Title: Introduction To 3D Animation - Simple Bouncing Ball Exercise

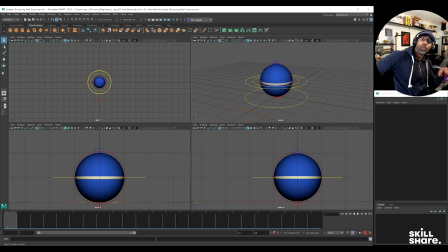[0:02]
Hi guys, welcome back to the next lesson. If you want to know more about Maya, go check out my Maya Fundamentals course. It goes into more depth about Maya and, you know, how to use a graph editor, what have you. And then you can come back to this class and then do the animations,
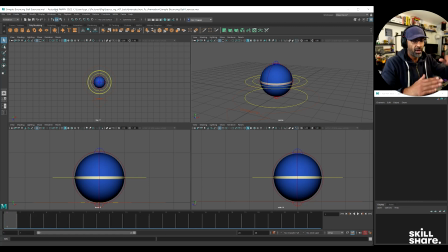[0:17]
or you can come along with me, because these are going to be quick fire just to show you to the point how to do a bouncing ball. So for example, let's check this out. We've got a bouncing ball here. We're literally just going to select this control here. Just going to show you how quick it is to do a bouncing ball. Do a keyframe here. Go to the end, 24, keyframe.
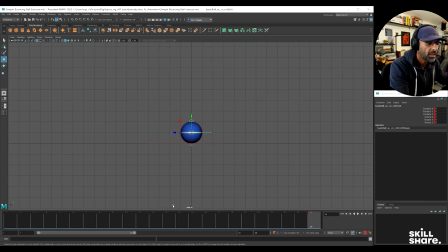[0:37]
And all you're doing, you're going to go to the middle, say 12. Actually, let's make this 0, 0. And we'll just shift, click, move this back. And we'll go to 12, and we're just moving the ball up.
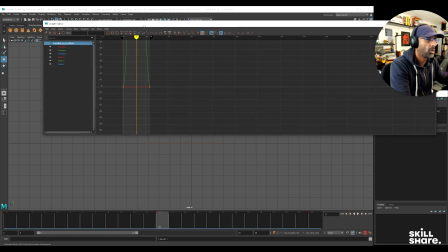[0:54]
And all we're going to do now is we're going to go into the graph editor,
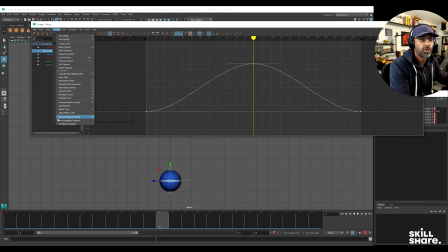[1:00]
select the Y. We can go to curves, weighted. Then we can go to break. So we're breaking them, so we've got control. And then we're just moving these handles up.
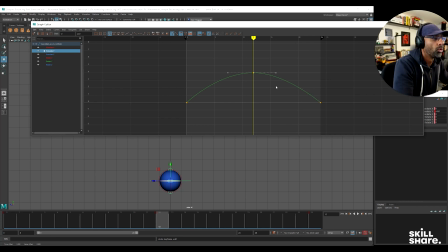[1:16]
We're going to create more of a hang time in the air by moving these up. So we're spacing, we're playing with the spacing here.
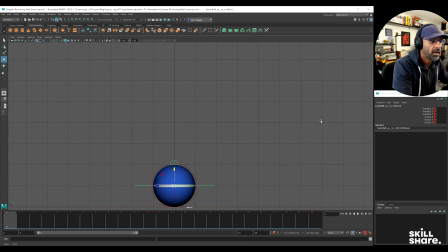[1:27]
And now if we play the animation, there'll be like a bouncing ball animation. And it's as simple as that. And then now, if you really want to refine it even more, you get your graph editor.
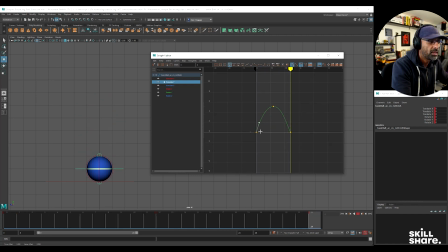[1:45]
You can even make it higher. And then with these, you can even have it more sharper, the way it bounces down. So you can see here, you're getting more of a sharper bounce. And you can bring it down lower, make it higher as well. You can give it more hang time if you want.
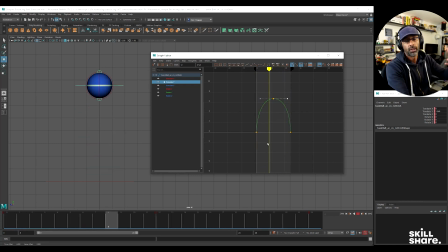[2:04]
Because it's a lighter ball, it's got more time in the air. If it's a heavier ball, it'll have less time in the air. So in a nutshell, that's how you do a bouncing ball, simple exercise. Next video we'll do a bouncing ball going forward, heavy one and a light one.
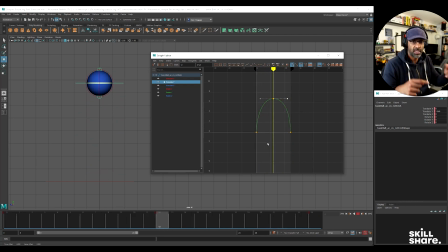[2:22]
We'll edit both of them in the same scene. Okay, so in a nutshell, the graph editor, that's how you do the bouncing ball with the graph editor and keyframes. I'll see you in the next video.